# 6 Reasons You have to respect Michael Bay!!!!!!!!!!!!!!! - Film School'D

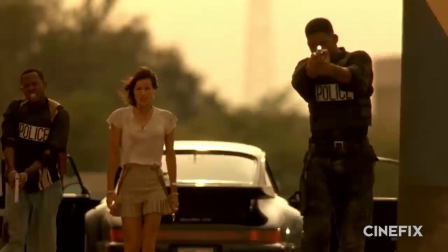[4:10]
While this doesn't seem revolutionary today, having a single black lead in a buddy cop movie was considered risky. Having both buddy cops be black was considered career suicide, especially when both were just TV stars.
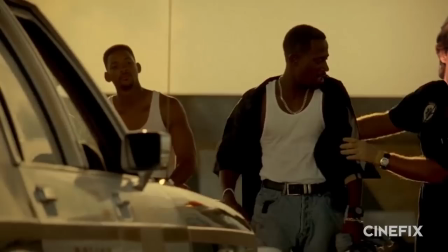[4:22] What the hell is that?
Further complicating the production, Martin Lawrence had zero respect for the young rookie director at first.
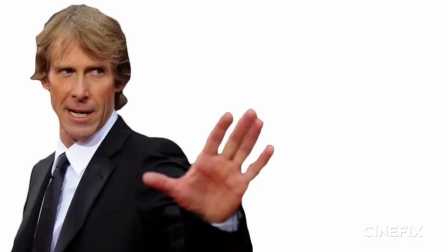[4:29]
After the famously combustible Bay confronted Lawrence on his disrespect, Lawrence replied, "I'm a black man that made it from nothing."
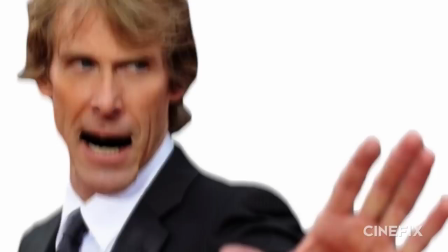[4:36]
To which Bay shot back, "You know what? I'm a white guy who made it from nothing, too. I grew up in the f***ing valley."
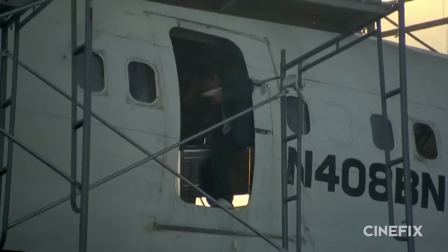[4:41]
Their bond was unbreakable after that. It was further cemented when Bay put up $25,000 of his own money to shoot Martin's climax,
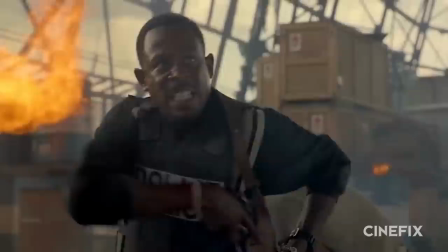[4:49]
because the studio had bailed on the production, thinking it'd be a flop. So say what you want about Bay,
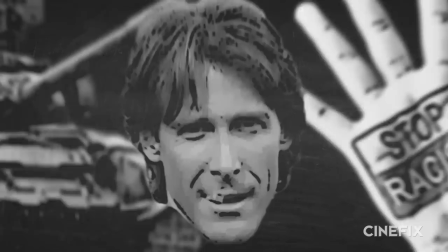[4:53]
but he'll take a stand against Hollywood racism, go to war for his project, and put his money where his mouth is.
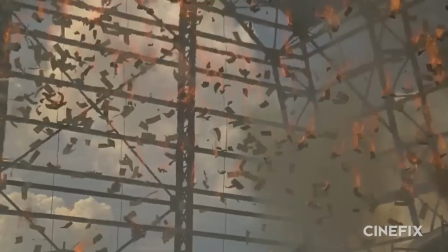[4:59]
The result? On an estimated $19 million budget, Bad Boys made over $65 million and launched a franchise.
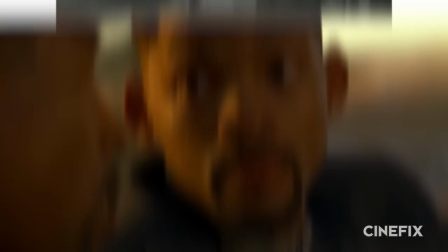[5:04]
Plus the not unnotable career of Will Smith. Reason number five, he's a star maker.
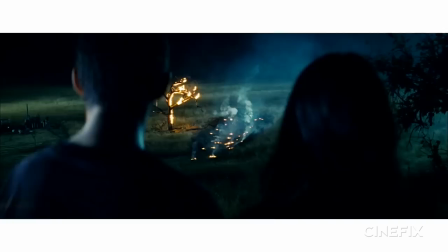[5:10]
Speaking of Big Willie style, Bait turned him, Nick Cage, and Ben Affleck into superstars, and Shia LaBeouf and Megan Fox into household names.
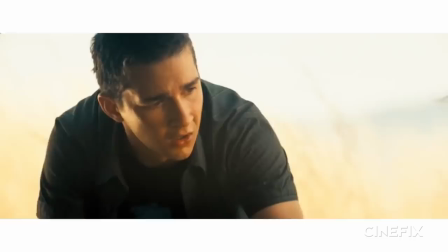[5:18]
Now, we can argue whether or not that was a good thing. We can argue that Michael Bay knows how to make middle America fall in love with talent.
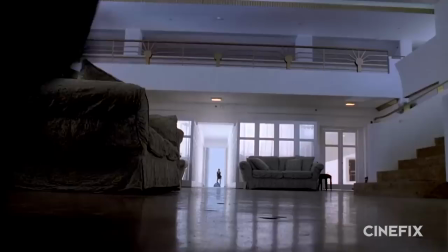[5:24] Oh my god.
While Bay was filming the Bad Boys chase sequence, he wanted Will Smith to take his shirt off and run with the gun.
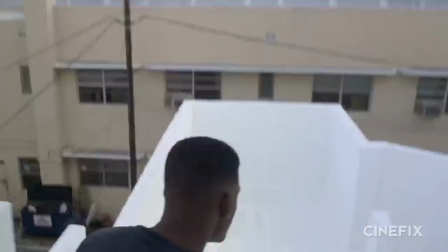[5:32]
Smith's response was, "Come on, man, that's just a little bit on the edge of corny." The persistent Bay won out, they shot it, and Bay brought Will Smith over to the monitor and said, "Look at this!
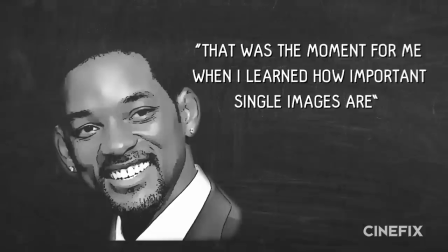[5:41]
You look like a movie star!" Will Smith later reflected, "That was the moment for me when I learned how important single images are.
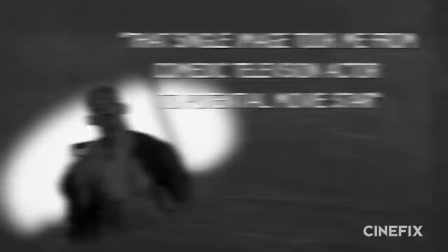[5:48]
That single image took me from comedic television actor to potential movie star."
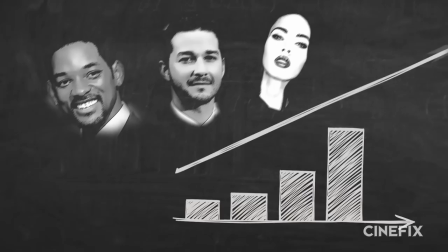[5:52]
So, to anyone who says his films don't have real characters, just tell them that he's launched the careers and salaries of the actors that play his characters into the stratosphere.
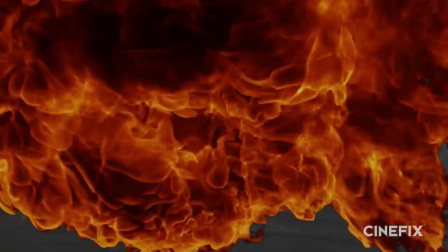[6:00]
Reason number six, he is a shamelessly copycatted innovator. This is the most important reason by far.
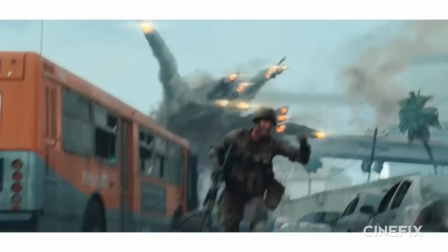[6:05]
If imitation is the highest form of flattery, then it explains why Bay is accused of having a big head.
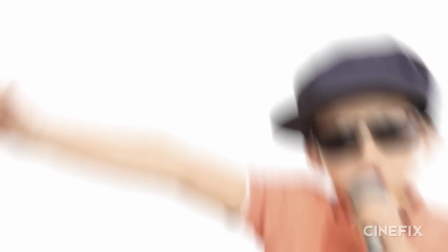[6:10]
Because his style is bit on more than Snickers. Let's break it down. In Michael Bay's movies, the audience's perspective never stops moving.
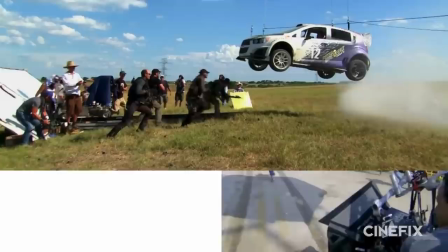[6:17]
As he said, quote, "I'm always trying to put my camera in very unique places to give the audience a much more unique view."
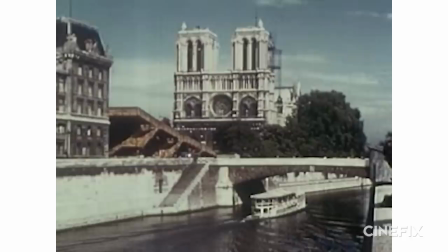[6:22]
Now, this can mean one of three things. One, he and his cinematographers research all around the globe for the newest tech,
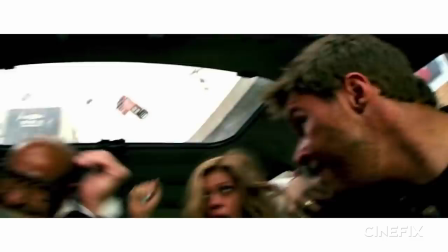[6:28]
such as a brand new Austrian remote control robotic camera arm with seven different axes that allows them to capture a shot like this in real time,
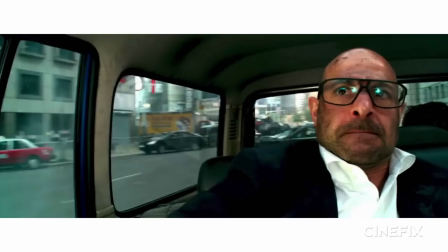[6:35]
not blue screen. This allows for a sense of an action set piece's movement to be maintained even in the close-up shots that show the actor's reaction to the mayhem around them.
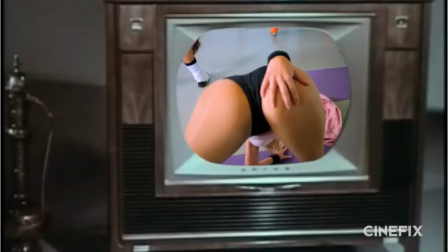[6:43]
In this instance, the camera is moving. Two, Michael Bay's editing pacing comes from the quick-cutting commercial and music video world.
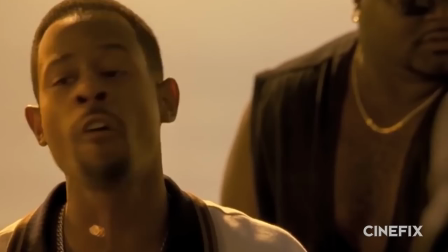[6:49]
This particularly rankles critics as it eliminates the more traditional lyrical,
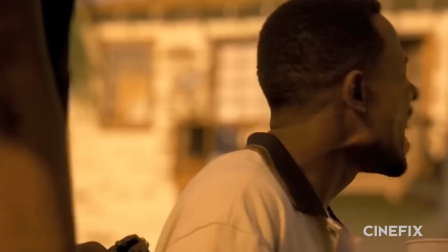[6:53]
lingering beauty of scenic establishing shots and often punctuates character interactions into a series of staccato yell exchanges rather than depth-revealing dialogues.
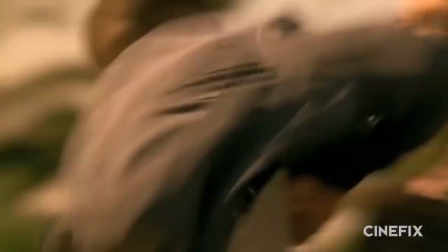[7:01]
In this case, the camera is static, but the edit is moving aggressively.
Come get some!
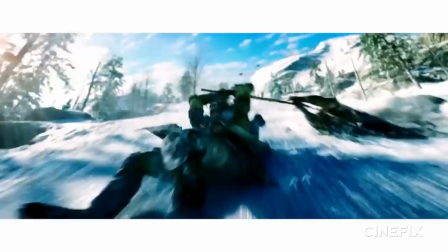[7:07]
Three, Bay loves to play with time and space,
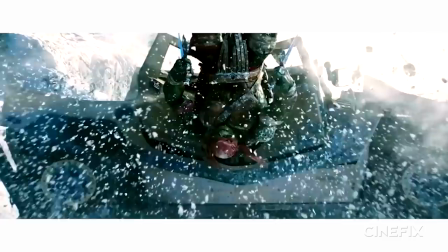[7:10]
primarily racing ahead with the camera movement and editing and then slamming on the brakes with the protracted slow-motion shot that emphasizes the scale of a special effect.
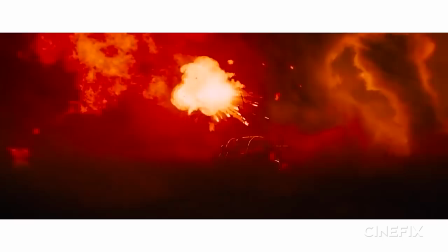[7:19]
In this case, the audience's own perception of reality is moving.
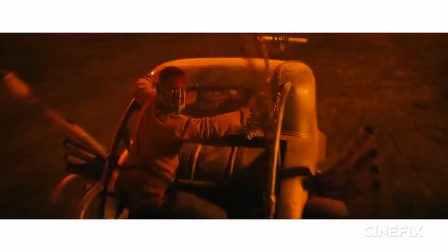[7:24]
Most audiences don't realize it, but the visual grammar of nearly every action sequence they've seen over the last 20 years has been established or influenced by Bay.
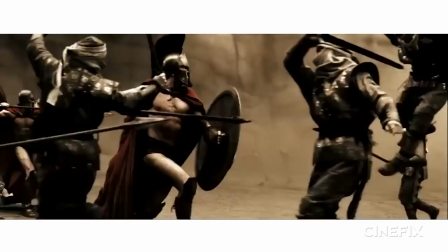[7:32]
So when we're watching objects fly at the camera after 5 cuts in 8 seconds slamming into a slow-mo to sell the action,
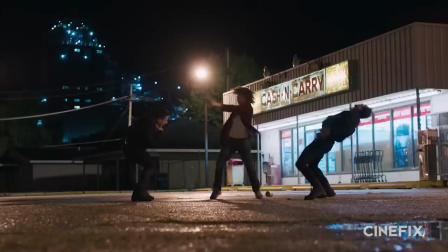[7:38]
we have Bay to thank for our racing pulse, whether or not he directed the movie.
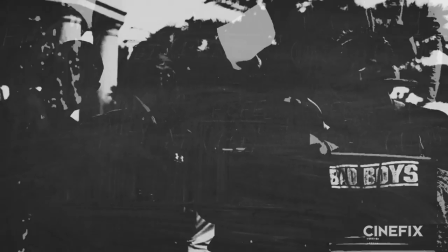[7:45]
In conclusion, if you hate James Cameron, Spielberg, Will Smith, people with unshakable self-respect and faith in their vision,
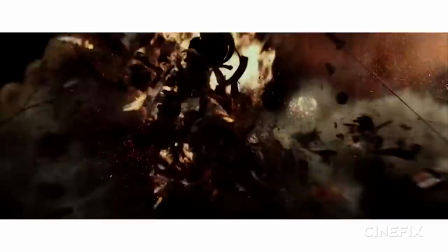[7:53]
people willing to risk their careers in the face of racism, and nearly every action movie of the last 2 decades,
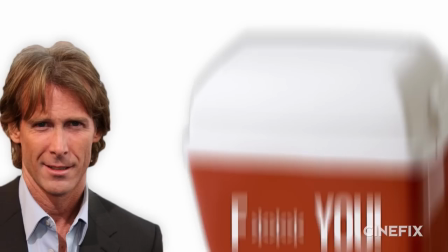[7:58]
then go ahead. Go ahead, lift up the Haterade cooler and dump it all over Michael Bay.
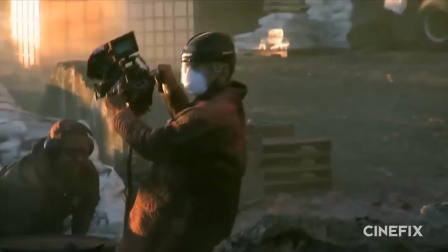[8:02]
But if you like even one of those things, it might be time to start considering Michael Bay an action auteur,
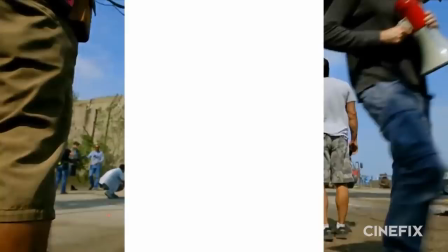[8:08]
and maybe, just maybe, one of the leading directors of our generation. Ugh, it feels gross to even say, but God, I think it's true.